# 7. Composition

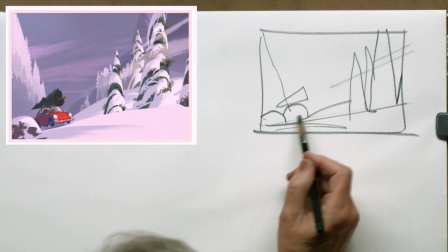497s
Well, what's happening is the rock and this, they're stuck together.
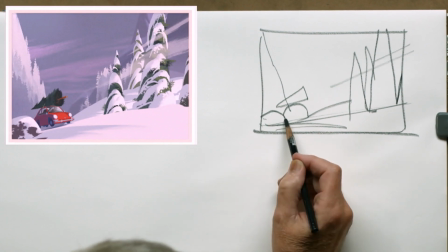502s
Okay? And they're the same size, right? Now, the car is moving up in this path, but it's stuck down in the corner.
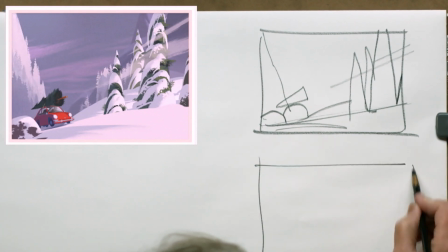510s
It's stuck to the rock and stuck in the corner. So, you can get the same kind of movement if,
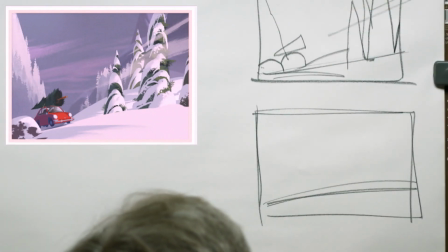520s
let me get this down here, if we've got this rock, let's just say, let's move the rock, but we'll make the rock go this way. I'm going to give it another, I'll give it another size, and another, instead of a circle, I'm going to give it spatial direction.
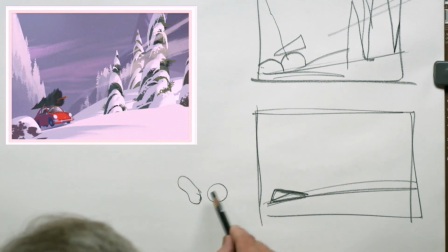538s
See, a circle it's static. It doesn't have any force, any visual force. This has a visual force this way and this way. Does that make sense? Because a circle is a series of dots all equidistant from one dot in the middle.
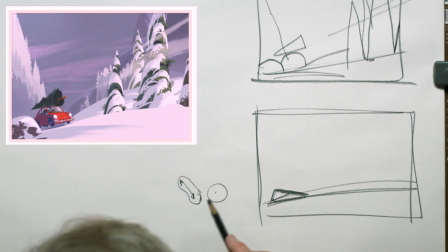553s
Has no point of view. It's completely static. Whereas this shape has force.
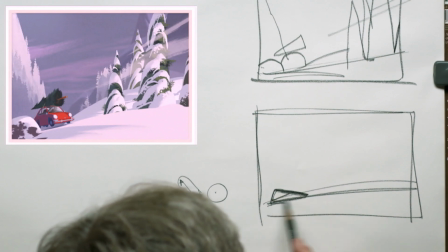558s
I'm going to do this shape here as the rock.
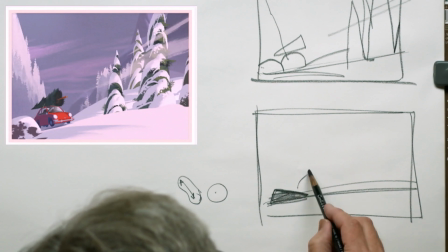563s
I can then put the car as something here.
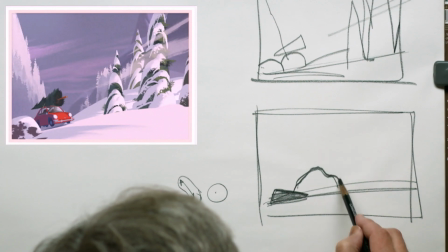567s
If I want to have it overlap that, I can, but I'm going to make sure there's a difference in scale.
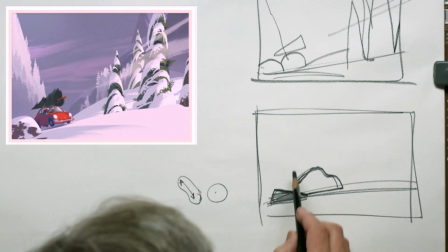574s
Okay? Because I have this shape here, it's going to keep me in the frame.
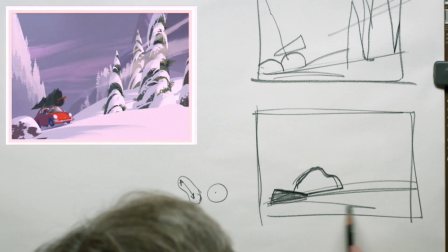581s
You see, it's creating a directional element there, and I can make this shadow come over here, which eases that.
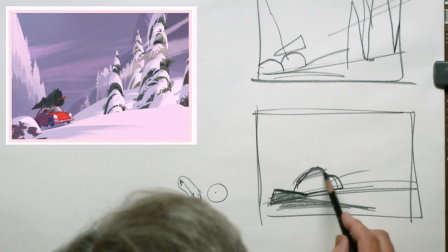591s
This comes up here, something like that. If I want the mountain in the back,
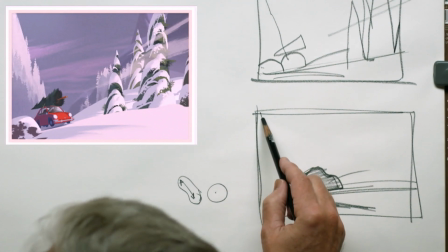599s
I can have a mountain in the back, and I can just have it come down here.
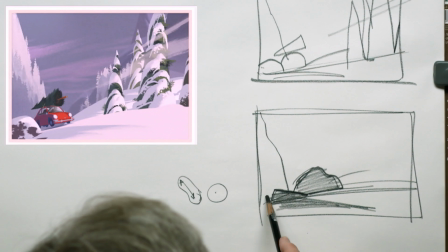604s
It creates a little bit of tension in there, okay?
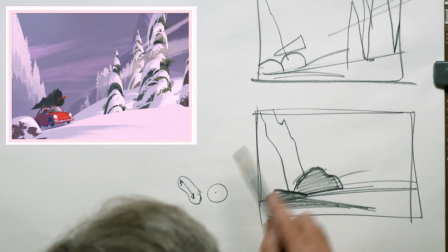608s
Or I could have it come down in here, where it'd have decreased amount of tension in there.
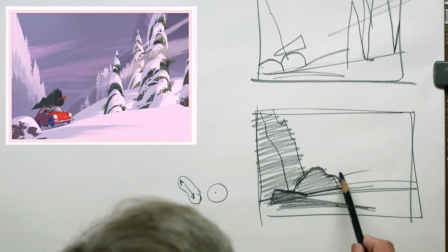615s
Right? There's a little bit less there. There's a little bit coming up in here.
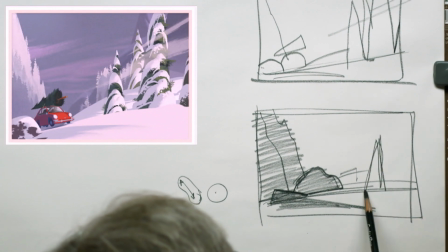620s
And now I can do this and have this coming up in here. And if I want to have my eye moving back around here, then I'm going to make sure I'm going to give some shapes that are going to do this, right?
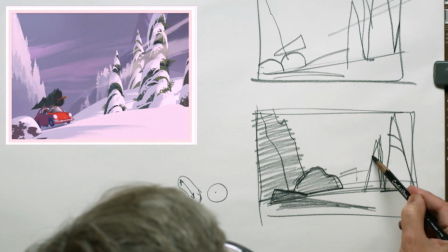634s
I'm going to be pushing the viewer's eye over here.
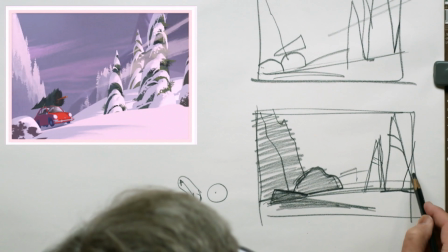640s
And this one over here, I can have the viewer's eye move this way too.
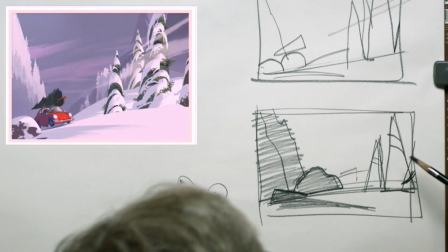646s
Okay? So I'm going to look to create shapes, maybe that do this.
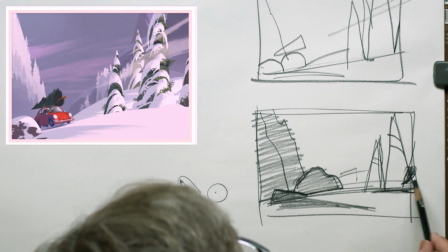654s
Maybe it's a shadow. I put this in shadow. And maybe I make sure that I've got something that is going to bring my eye back around here.
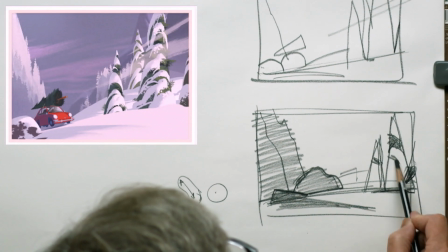667s
And up here. And up here.
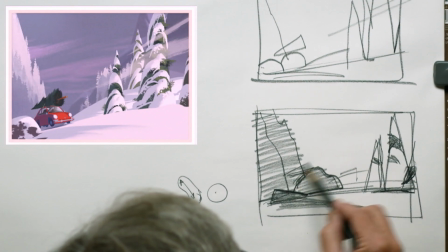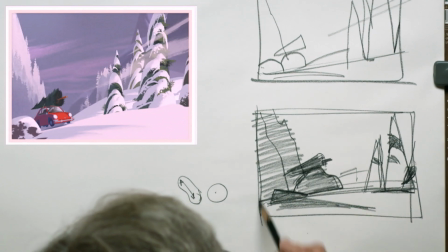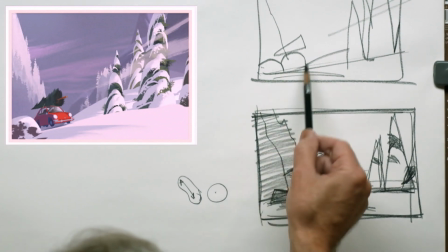685s
So I've eliminated this tension that exists up in here because similar size stuck in the corner.
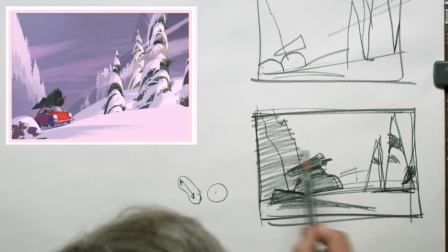691s
Okay? And what I'm doing is I'm moving these things a little bit to help move your eye around.
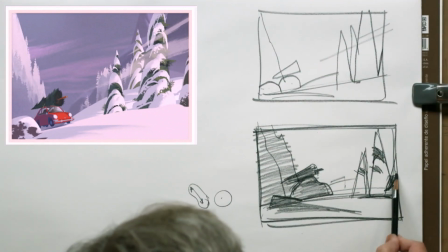697s
So I'm bringing these things around, bringing you down in here in a way,
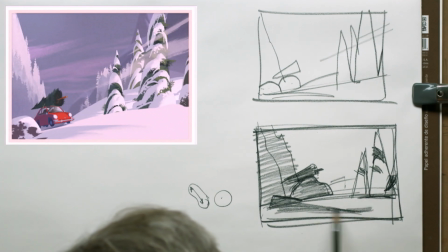700s
and I can even move that shape just a little bit like that.
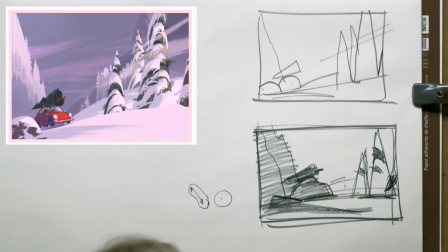708s
Okay? So I'm just adjusting a few of these things because they create more eye movement. They suit what needs to be said instead of just frozen, stuck and flat.